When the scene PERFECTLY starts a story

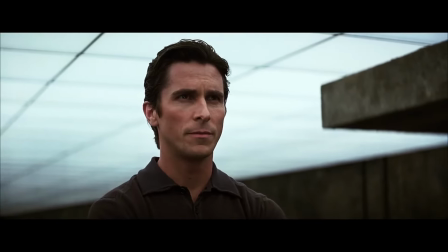What you're about to see is the best example of how to start an opening scene, even if a director is not a fan of superhero movies.
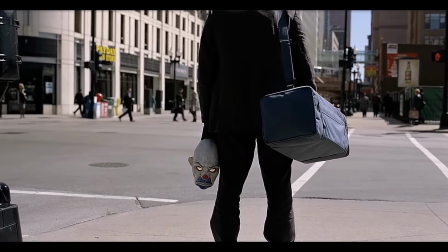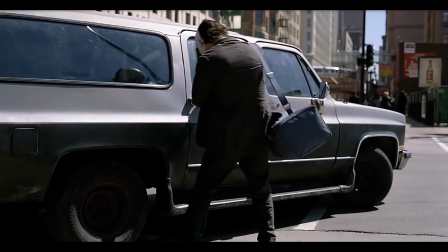And you would say, what a bold statement you just said.
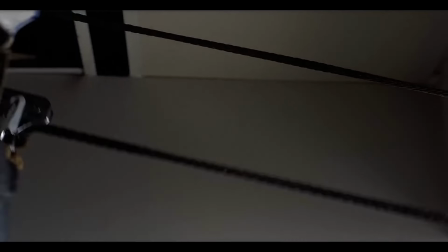And I will tell you now why this is the best example of how to start an opening scene.
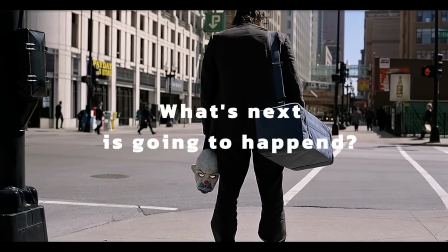First of all, it makes us wonder, what's next is going to happen, who is he,
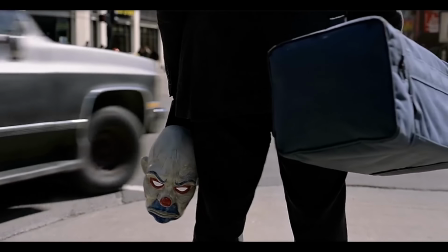what he is up to, and most important question, where is the Batman?
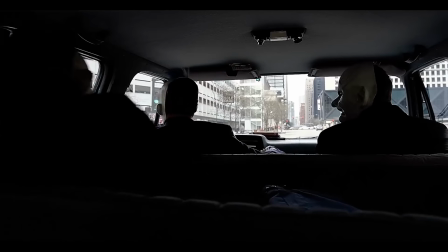I'm here for the Batman.
Secondly, it doesn't rush with Batman appearance.
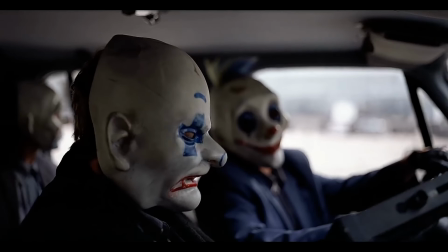Instead, it creates suspense and intrigue. Clowns are talking about their mysterious boss.
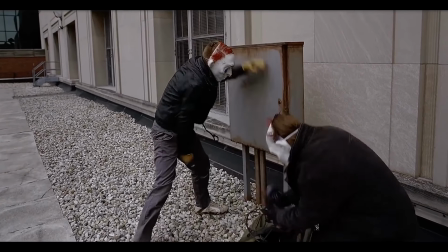So why do they call him the Joker? I heard he wears makeup. Makeup? Yeah, to scare people. You know, war paint.
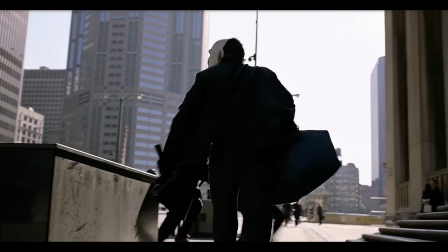Giving us the ideas who bosses really is.
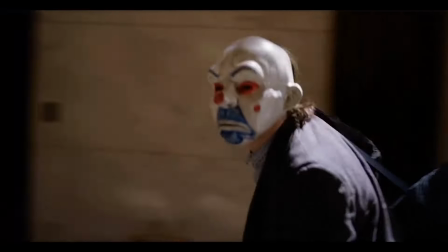And then we've got bank robbery, where one of the goons shots bank manager,
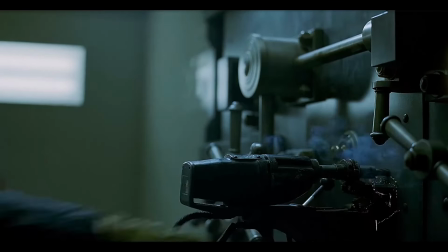showing us how one of the goons is suspiciously cold-blooded.
Where did you learn to count?
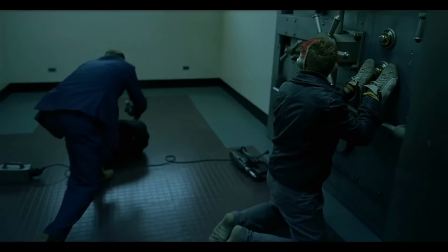And then we're getting more closer to the revealing of the main antagonist,
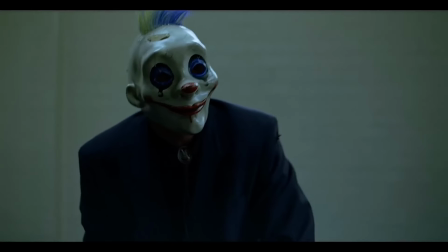who actually all this time was one of the goons and was orchestrating bank robbery.
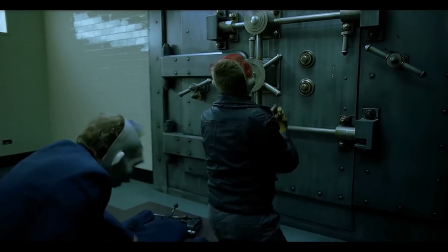And all this time it was the Joker.
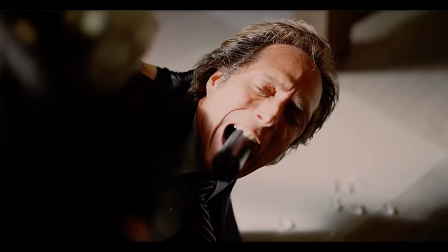I believe whatever doesn't kill you simply makes you
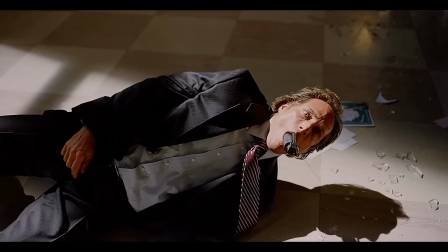stranger.
But let's agree on something.
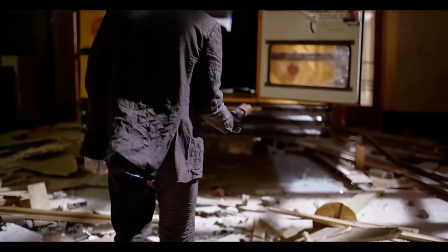It wouldn't be the best example of how to start an opening scene without these filming techniques.
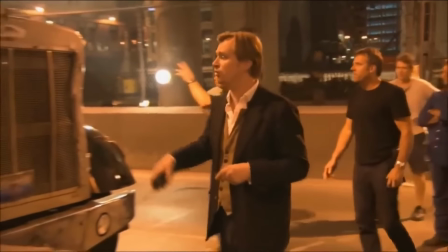Christopher Nolan was using a mix of filming techniques,
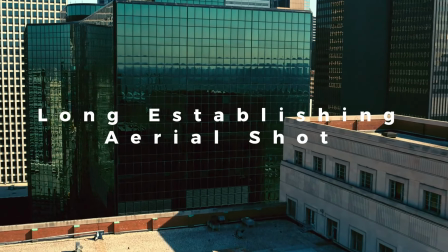including a long establishing aerial shot to set the scene,
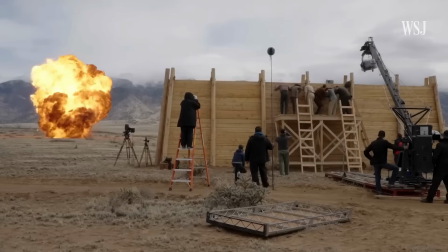fluid camera movement to build chaos, and the use of IMAX cameras for a more immersive experience.
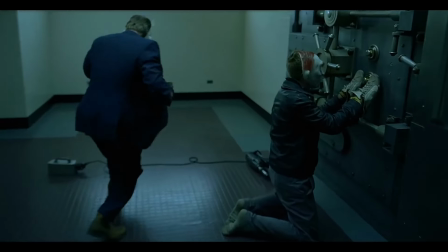Close-ups here are also used for more immersive experience and builds tension to the audience.
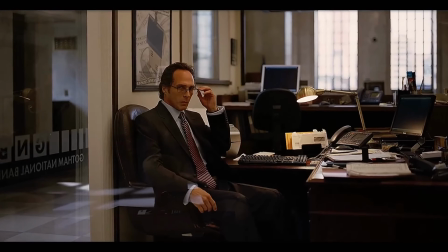An example of that we can see when bank manager is changing his mind and thinks that he can
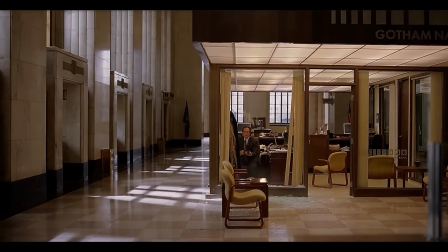eliminate goons, or when he's panicking and don't know what to do.
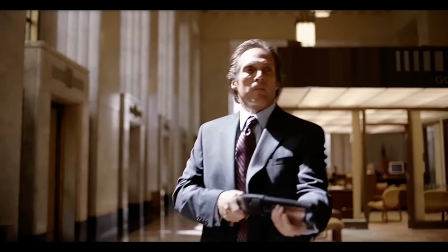Here is a more closer look at that scene.
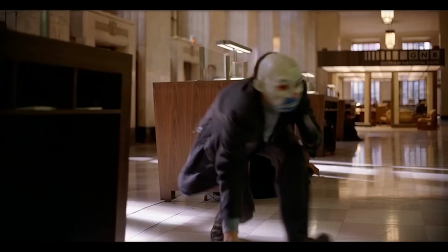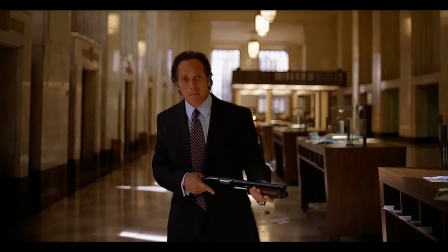You have any idea who you're stealing from? You and your friends are dead!
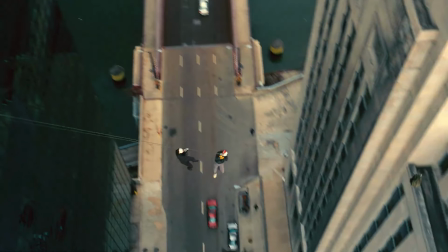This scene used a combination of practical effects. Practical effects included using real actors,
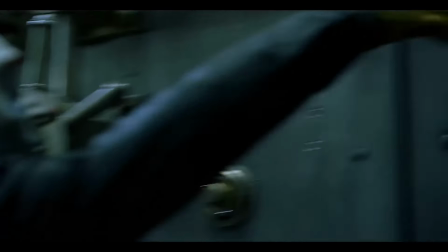stunts, and hydraulic ramp to flip the bank's vault, and also physical sets.
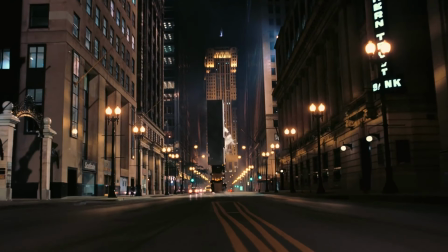And also, this is not the only one scene that used practical effects.
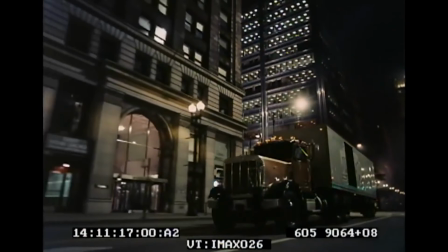This scene also used practical effects by flipping truck.
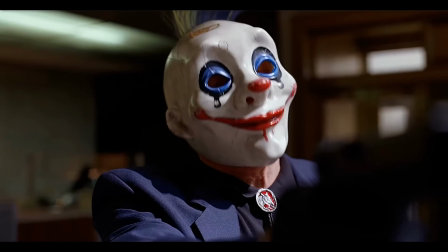And also, what made this scene one of the best examples was editing.
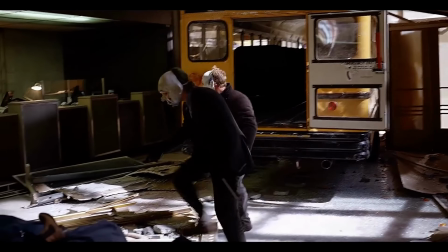Now we are going to talk about this more deeper. This scene is using a technique called fast-paced cutting.
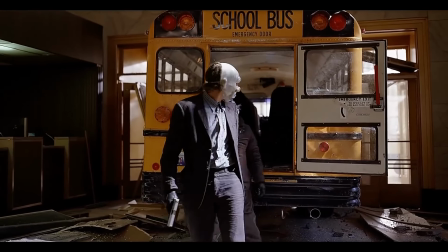This technique makes a movie feel urgent and exciting by cutting or switching between shots much faster than normal.
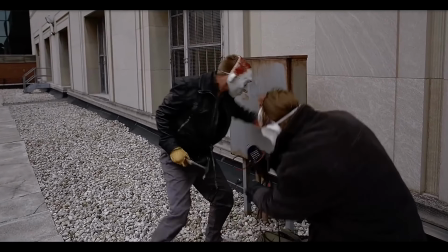The editor shows each image for less and less time.
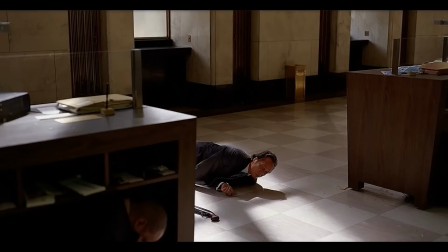Instead of lasting 4 or 5 seconds, they might only last 1 second, or even a fraction of a second.
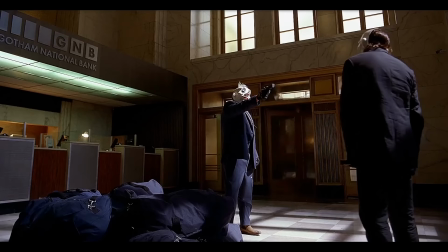This technique works, but why it works?
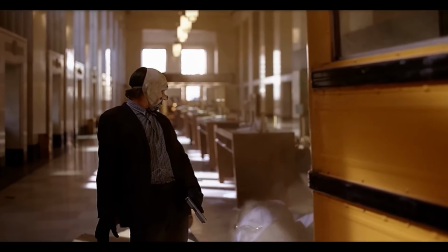This fact rhythm forces your brain to try and keep up.
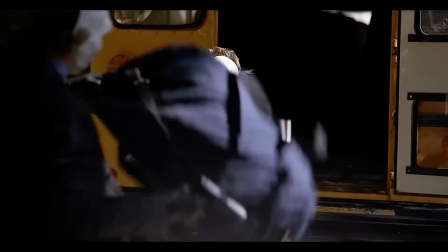It literally makes you feel a rush, mimicking the high stress, high adrenaline feeling of the characters in the movie.